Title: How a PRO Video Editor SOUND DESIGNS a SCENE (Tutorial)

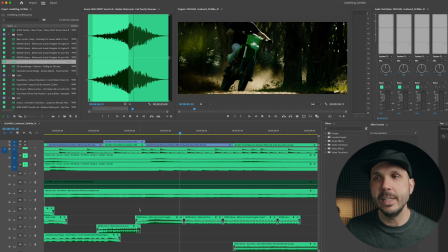I totally understand why you would say, oh, please give me the exact decibels to have all my sound effects at. But at the end of the day, it is about using your ears. There's an old saying in music, if it sounds good, it is good. And that applies to sound mixing as well.
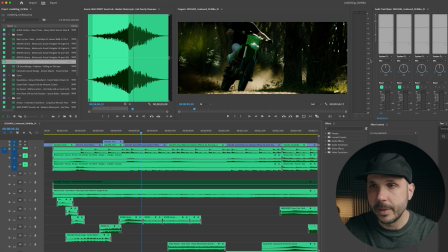But for your initial guidelines, just to reiterate them, you know, negative 18 to 24 is kind of one zone. Negative 12 to 18 is another, negative 6 to negative 12 is another, and you always want a voice when you have it to be that top,
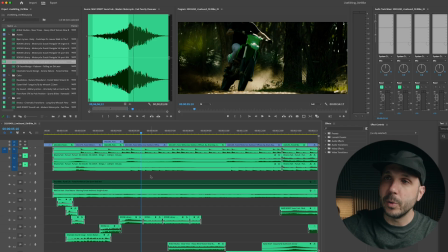the top category, the loudest thing in your mix.
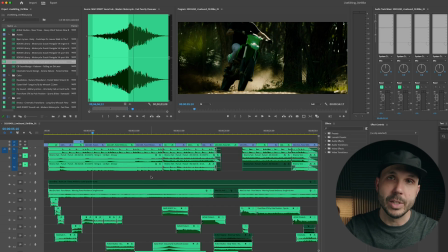But in our case, the music is going to be driving the piece and these specific sound effects.
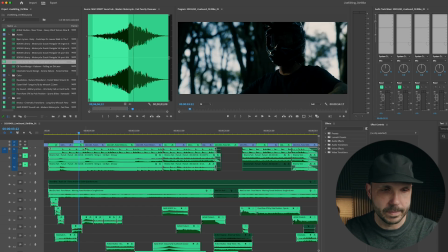So that was a little tangent. Let's see where we ended up with this little section.
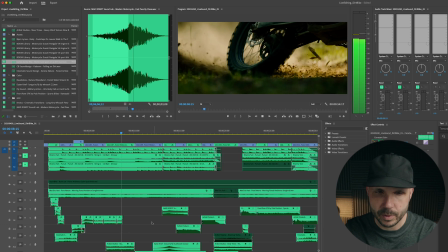Okay, not perfect, but we don't have time for perfection. I did like that feeling.
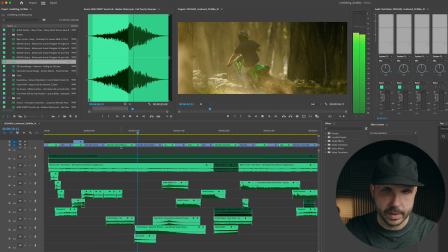Okay, so the dirt sound I like, but it doesn't make sense on this slow-mo shot.
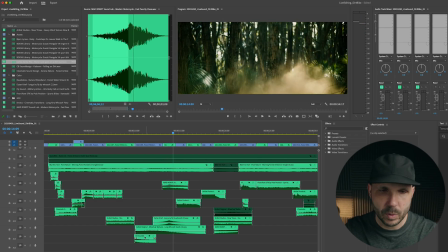To me, in my taste. I think I want to add it here where the bike flies by.
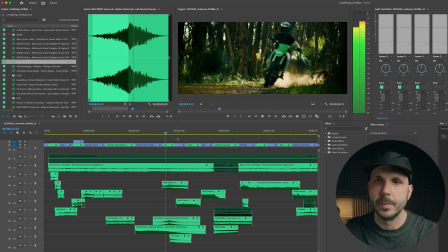And I'm going to make it a little quieter. That felt good.
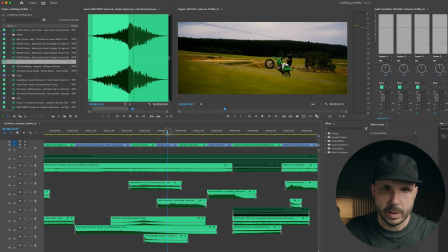And let's see. I want the rev, which I can actually see in the waveform right here.
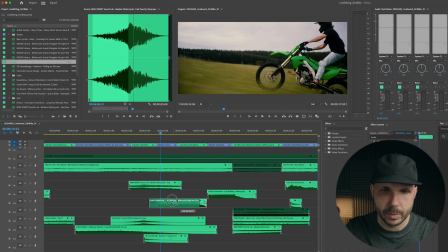I want it to happen right when he's lifting the tire.
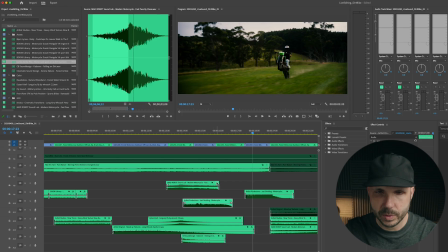Okay. And now I wish we had an easy way to continue. Let's see.
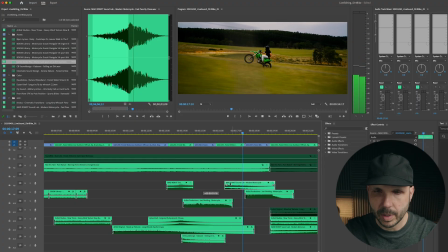I might move this.
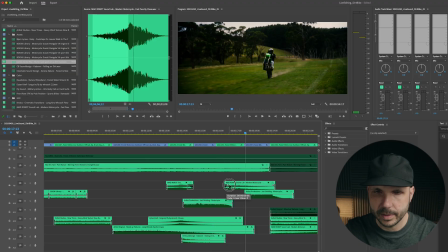Crossfade here. Crossfade here.
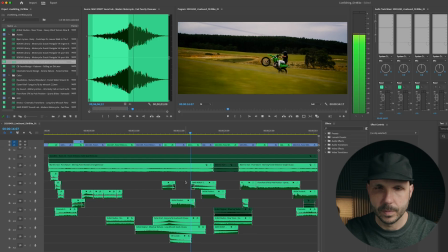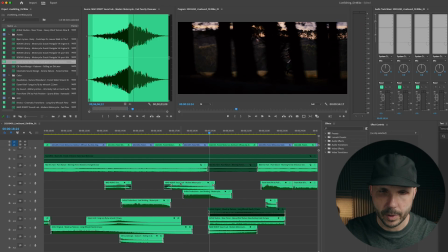That's not perfect. Let's see.
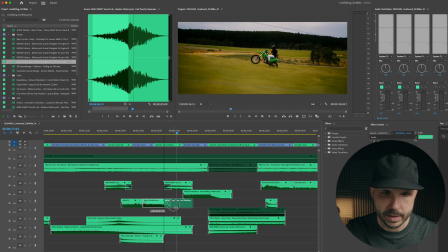You know what I might do is just duplicate this sound and see if we can get away with it.
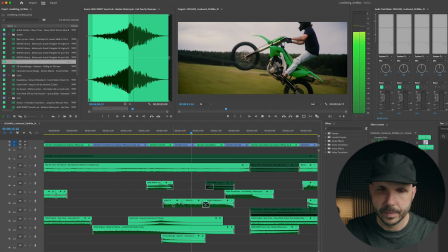And put a bigger fade on here.
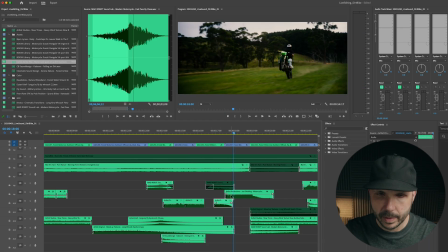Oh, we cannot get away with it. Let's see what we got at the beginning of this.
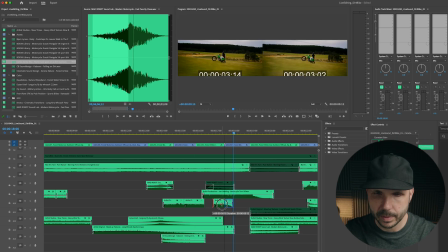Okay, maybe this will be something we can do.
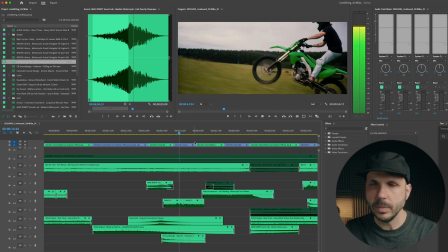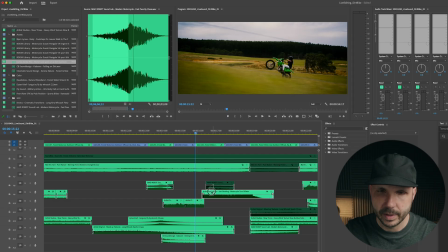Okay, changing sounds is a little rough. We can actually change the sounds on a hard cut.
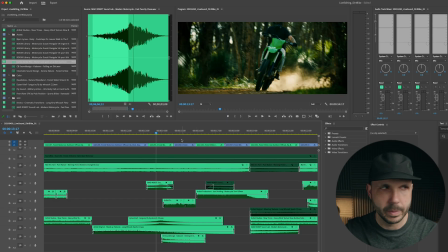Maybe it'll be a little bit better.
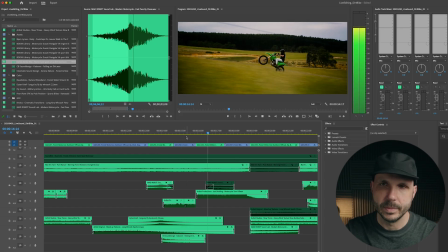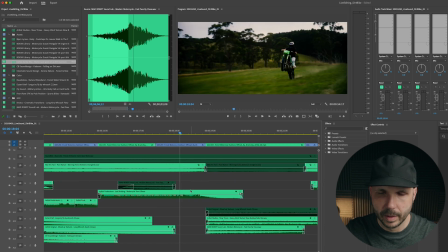Okay, that's cool. I want this.
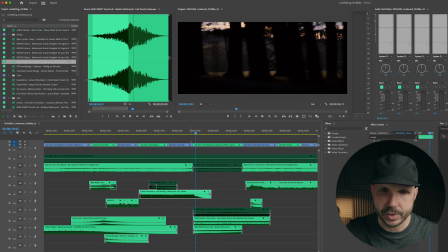Yeah, I wanted this end of this shot to kind of lead us in to this cool thing we have happening here.
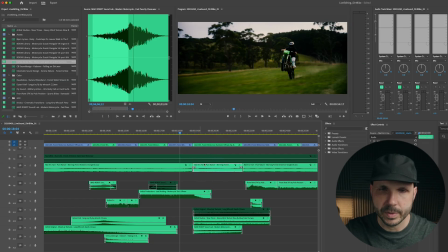And you know what? I want to leave back on the birds, so I just turned them back on.
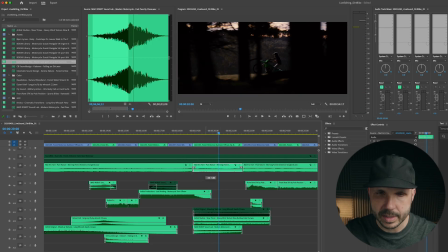But I want to lower them a lot, as if it's a perspective shift.
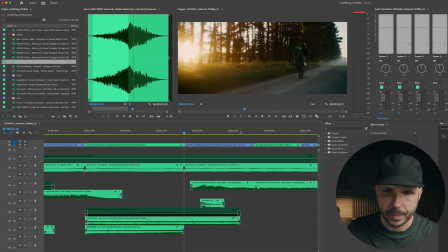Okay, so we have a lot going on here. This goes too long.
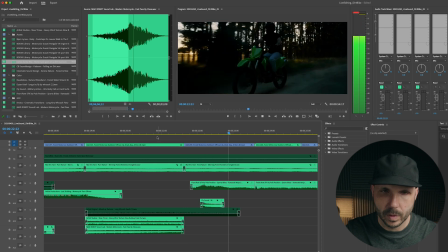Okay, I'm gonna take out the motorcycle sound, I think.
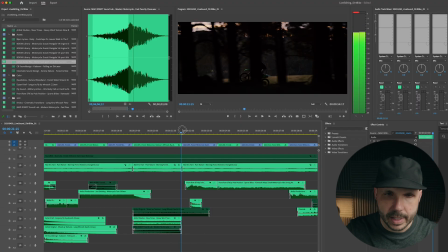Yeah, I'm just gonna have this eerie wind, and I'm just gonna have it like that.
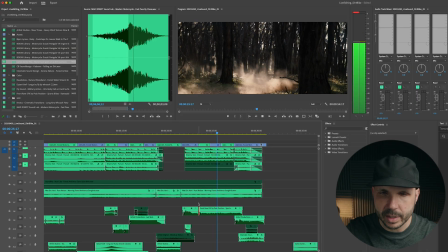And I think the music will kind of fill in the gaps.
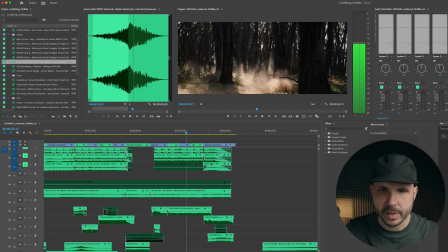And this spot felt a little empty, so I'm glad we saved this little sound.
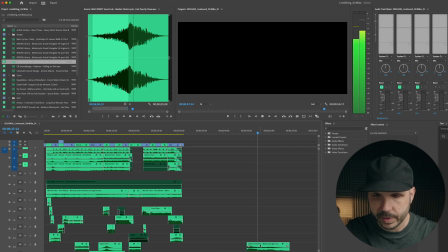Just gonna put that in.
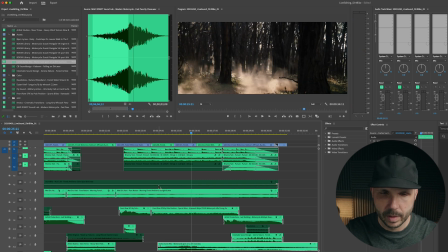Yeah, something like that. Give it a little more head and make it quite a bit quieter.
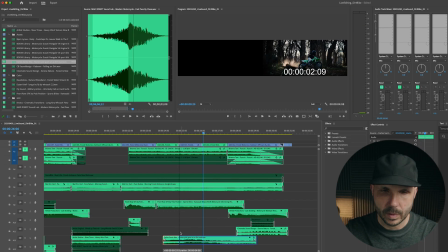Yeah, let's see.